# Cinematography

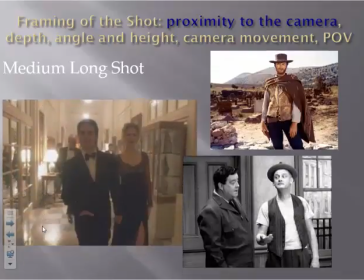It also shows some of the background.
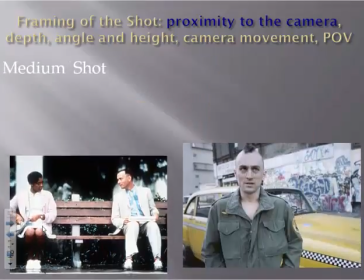The medium shot shows character from the waist up or full figured if seated.
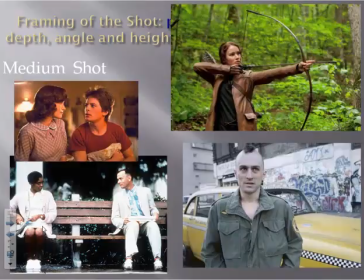It is the most frequently used type of shot because it replicates our human experience of proximity without intimacy.
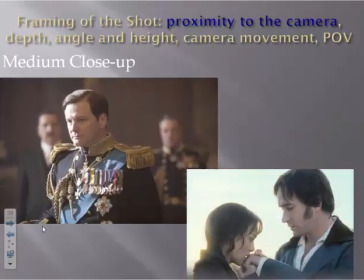The medium close-up shows a character from the middle of the chest to the top of the head.
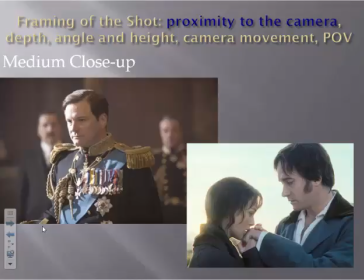It provides a view of the face that catches minor changes in expression and also provides some detail about the character's posture.
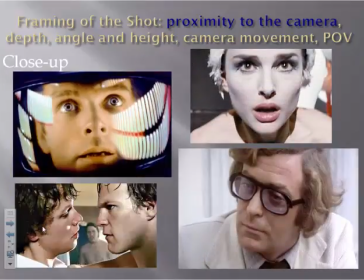The close-up shows the full head, sometimes also the shoulders. It provides an exclusive view of a character's emotions or states of mind.
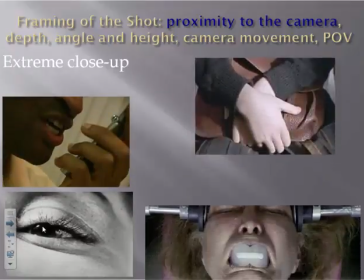The extreme close-up is a very close shot of some detail. The extreme close-up is wrought with tension and conflict.
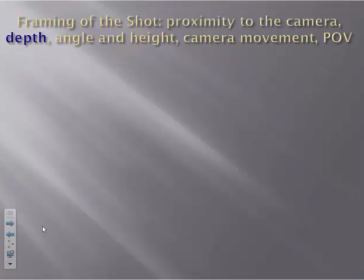Next, we'll look at depth. Because the image of the movie screen is two-dimensional and thus appears flat, one of the most compelling challenges faced by cinematographers has been how to give that image an illusion of depth.
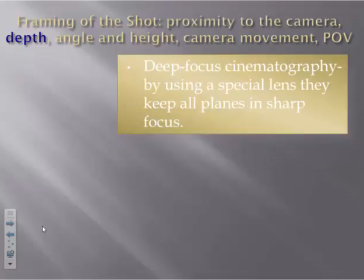One way they do this is through deep focus cinematography. By using a special lens, they keep all planes in sharp focus.
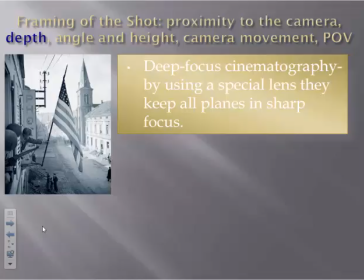Here, notice that the steeple, flag, and first helmet are all at different planes, but are all in sharp focus.
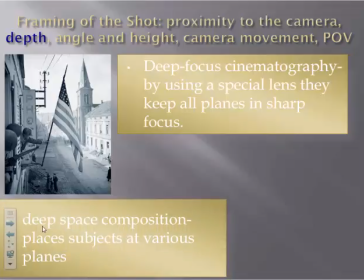Another way they can create depth is through deep space composition, which places subjects at various planes.
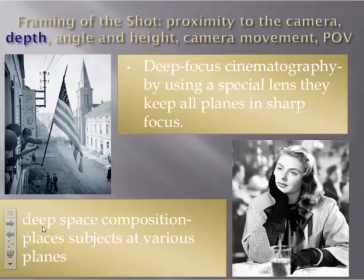Here, you see she is in sharp focus, while the foreground and background are not.
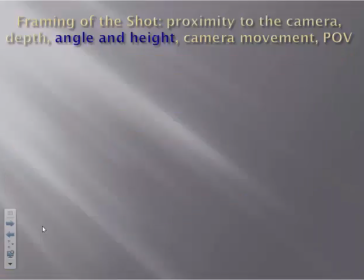This gives the shot depth. To analyze angle and height, we look at camera angle. The camera's shooting angle is the level and height of the camera in relation to the subject. The basic angles are eye level, high angle,
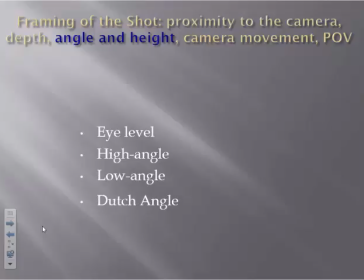low angle, Dutch angle, and aerial view.
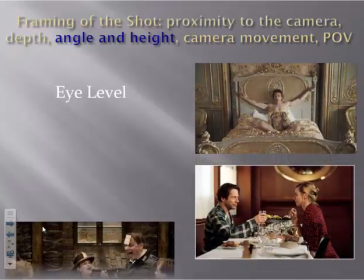Eye level is made from the observer's eye level. It implies a neutral attitude.
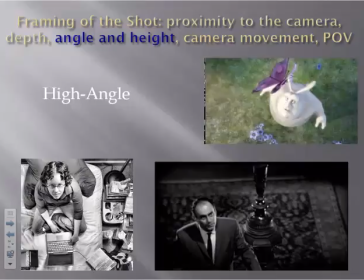High angle, also called downshot, is when the camera is above the action. It implies the observer's sense of superiority to the subject.
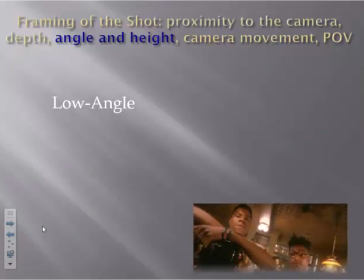The low angle is when the camera is below the action.
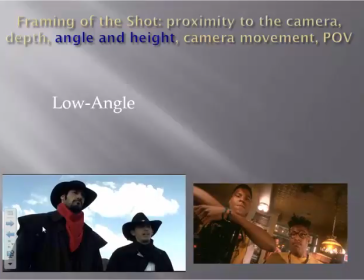It places the observers in the position of feeling helpless in the presence of an obviously superior force.
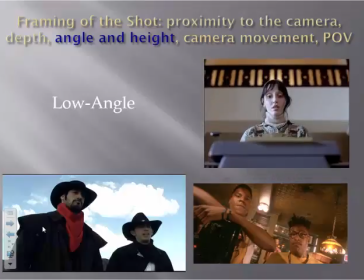This shot from The Shining actually plays against the expectation that the subject is superior. Here, the low shot emphasizes her anxiety, fear, and vulnerability. Remember that filmmakers can play against what is expected.
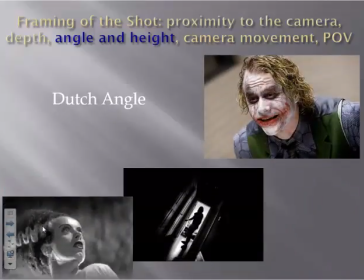The Dutch angle is when the camera is tilted from its normal horizontal and vertical position so that it no longer is straight.
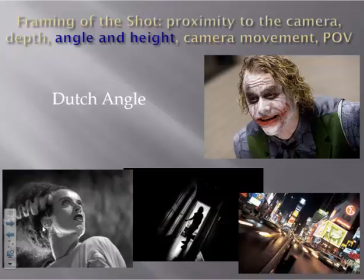It gives the viewer the impression that the world in the frame is out of balance.
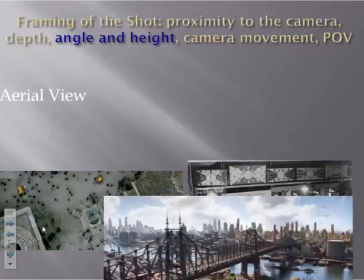The aerial view is an extreme type of point-of-view shot. It is taken from an aircraft or very high crane.
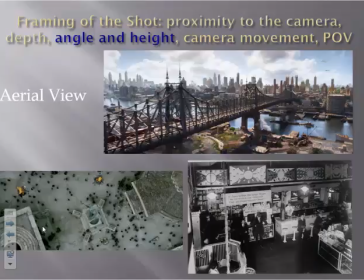It implies the observer's omniscience. Now we will discuss camera movement.
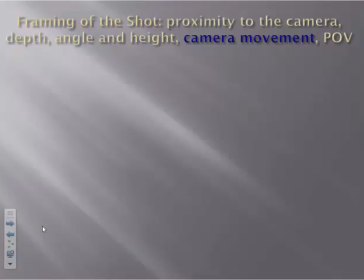The basic types of shots involving movement are pan shot, tilt shot, dolly shot, tracking shot, which is a type of dolly shot, zoom, crane shot, handheld camera, and Steadicam.
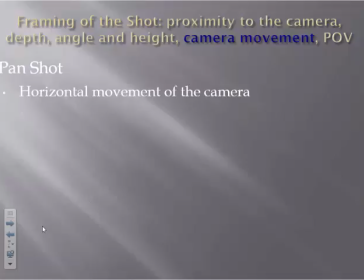Pan shot is the horizontal movement of the camera. It offers us a larger, more panoramic view. It makes us aware of relationships between subjects that are too far apart to be shown together in the frame. It allows us to follow people or objects,
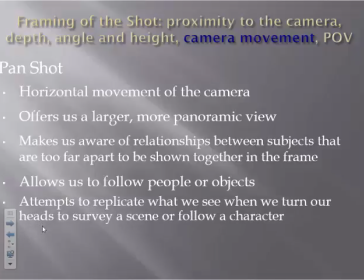and it attempts to replicate what we see when we turn our heads to survey a scene or follow a character. Let's look at an example of a panning shot.